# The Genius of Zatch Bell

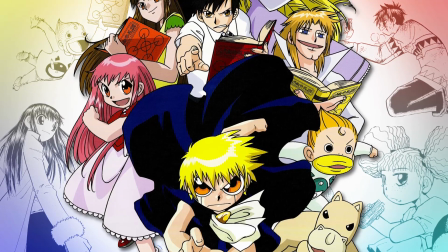Which I know sounds crazy, but bear with me. The demons being the immediate eye candy, with the humans having a more grounded look.
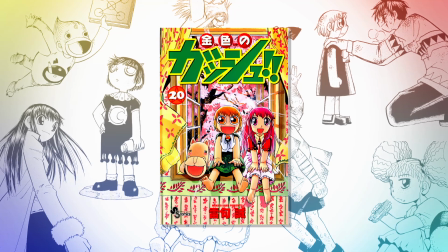As we talked about earlier, being from another world allowed him to do whatever he wanted, as well as get past the limitations of Earth,
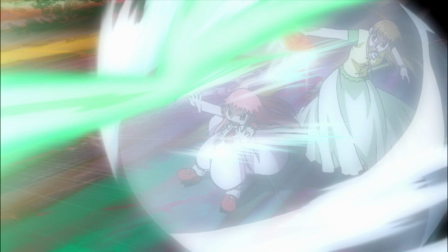giving them unique features and colors leading to their more exaggerated looks. When you remember that their partners are extensions of who they are,
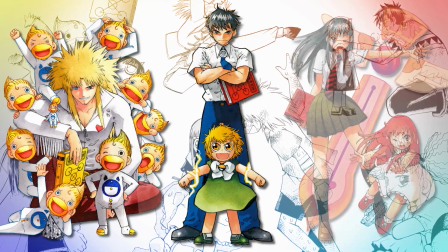it adds a whole other layer to it because something about them is being represented through each other.
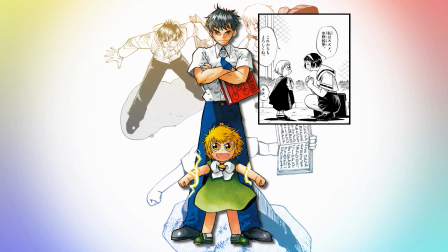Vatch being this friendly child with never-ending energy, that it makes sense his power is electricity.
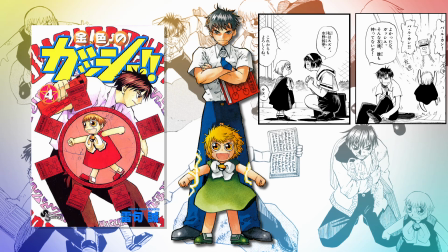That you can see him as the endless potential Kyo is wasting at the beginning of the story by closing himself off,
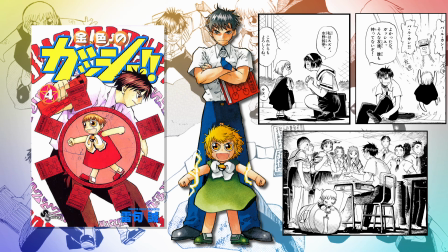that it's after he meets him his true, much kinder personality comes out,
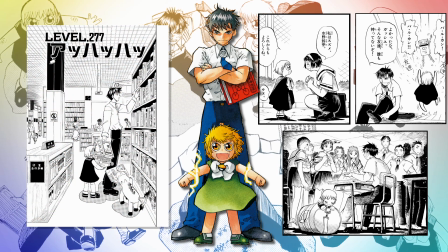while he is the knowledge Zatch is missing, that rubs off on him with every battle,
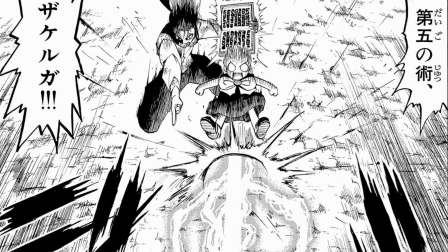electricity being one of the most flexible powers that's being fully utilized when they come together, this synergy being represented visually,
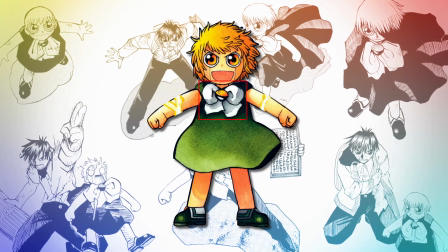with him having a more regal look with the white and gold ribbon contrasting the color of his mantle,
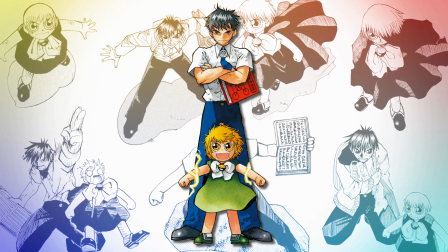that is complementary to Kiyo's studious look, yet still feeling childlike with his shoes being folded over,
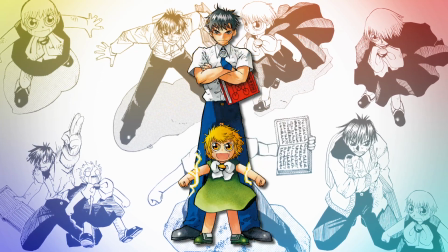with the energetic yellow being Zaj's hair while the calmer white and blue are on Kiyo, that create an electric motif down to the green in his mantle.
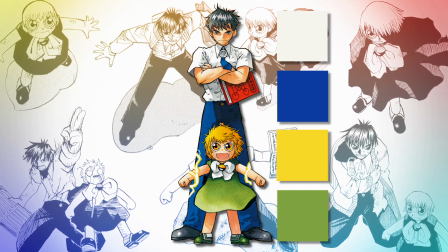And this is just the main duo. If we go to Tia, it's totally different.
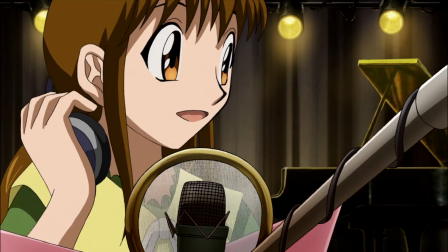Megumi being this huge pop idol that everyone knows, you can see her as this personification of how honest she is to the world.
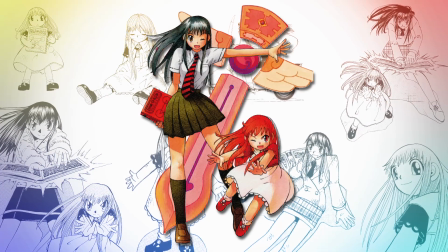That the pleasant, vibrant appearance that people see on stage isn't a facade but who she really is.
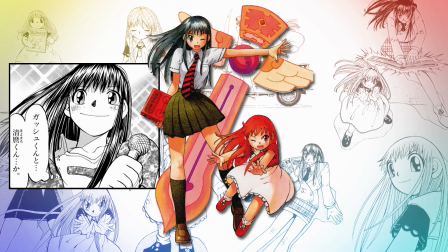That Tia is her personality. Making it so perfect that when you see her in that life, she's so done with it.
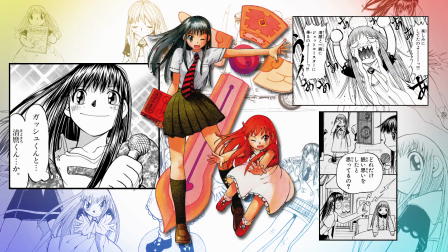So what does the human half say about the other? It's actually quite simple.
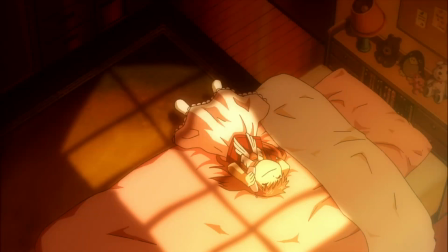Despite her appearance, she's a normal girl just like her partner.
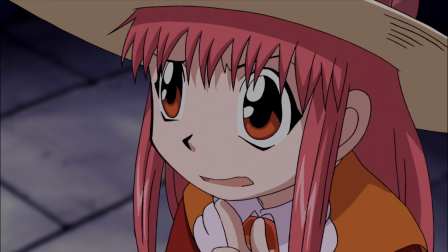Her outward appearance may say one thing but unlike Megumi, what's underneath might have a little more of an edge,
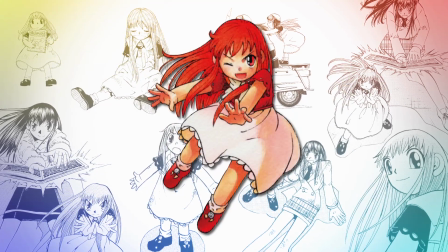lacking the puppet features and giving her an inviting doll-like look, with the long hair and handcrafted details like the frills on her dress,
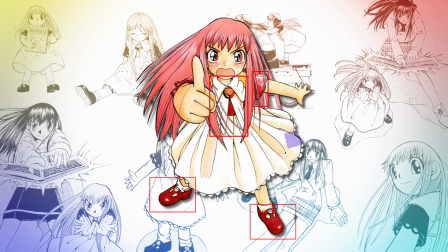the holes on her shoes, the open pattern on her sleeves, and the angelic neckpiece. That feels fragile, especially with the Strawberry Shortcake palette,
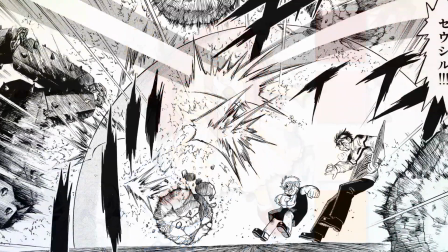but is reversed so hard by them having the ultimate defense, since they have to protect the ones they care about.
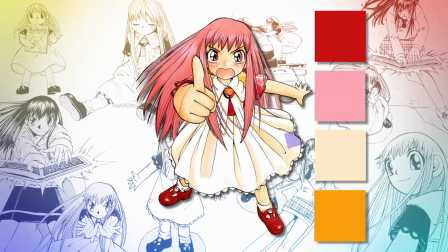The colors themselves make a healing motif as well as showing parts of her personality, the strong red for her fiery aggressive side,
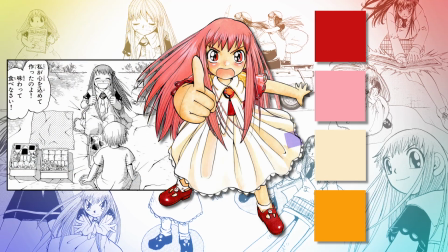with pink being more tender, and with a small splash of orange for a bit of playfulness.
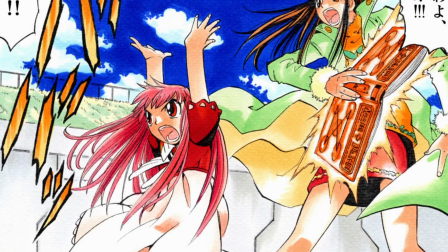Megumi having natural colors like green, yellow, and orange that are complimentary to Tia emphasizing her nature even more and being cheerful in its own way.
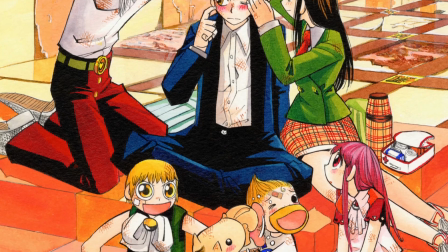She changes outfits throughout the series so you see different combinations of the colors which is a really nice touch.
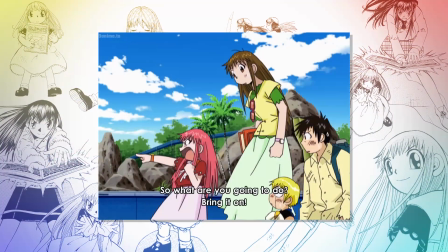I'm also bringing this up since there are some that don't abide by this, but I don't think it's a coincidence how often we see this palette.
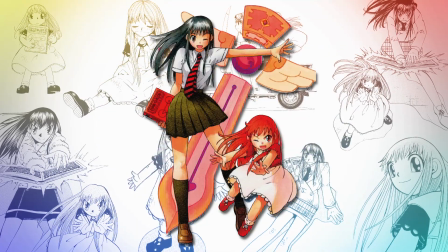But even when you remove it, like in the cover, just by looking at Tia you immediately know everything about her.
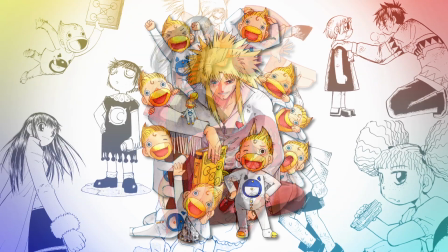And you can see this with every pair, some making complete total sense why they're together, with others being so unexpected, those being my favorites.
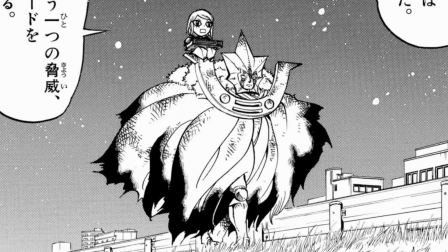Since so much is being said, you just don't know how. So let's reverse it here and focus on Brago, and when you see him,
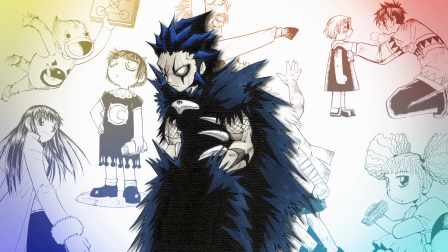you're expecting his partner to have a menacing cold appearance to match his intimidating look.
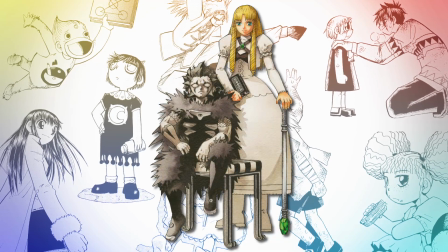So when you see it's Sherry, a whole other side is being shown and that goes both ways.
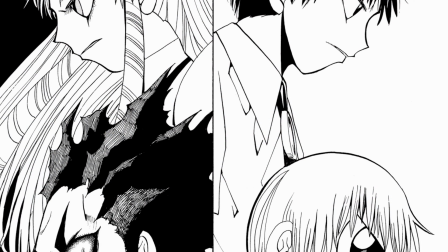This logic is applied to every team in the series, creating this really unique Rorschach test where how you view someone changes when you see who they're paired with.
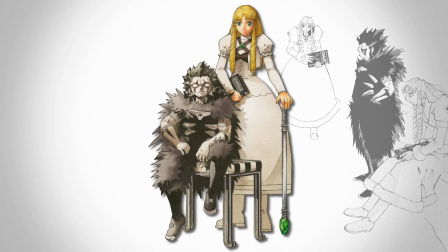And these guys are the outlier coming together because of their hatred, hers for demons and his for humans.
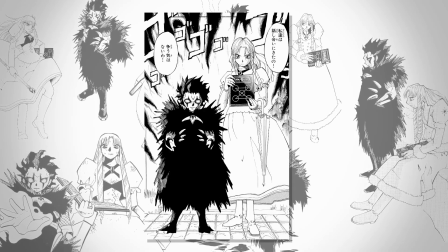She has a lot of anger and he is that monster. their goal to end the game as fast and take out as many players as possible.
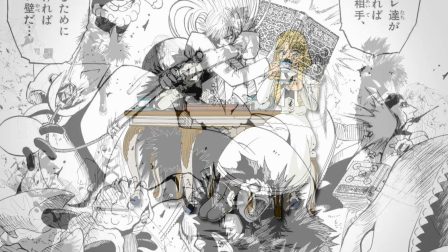They're the extreme, but Raikou always manages to present the humanity in all of his pairings.
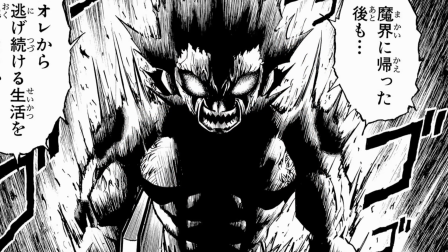Brago being this boogeyman that is feared by everyone, so limiting his appearance keeps that idea intact.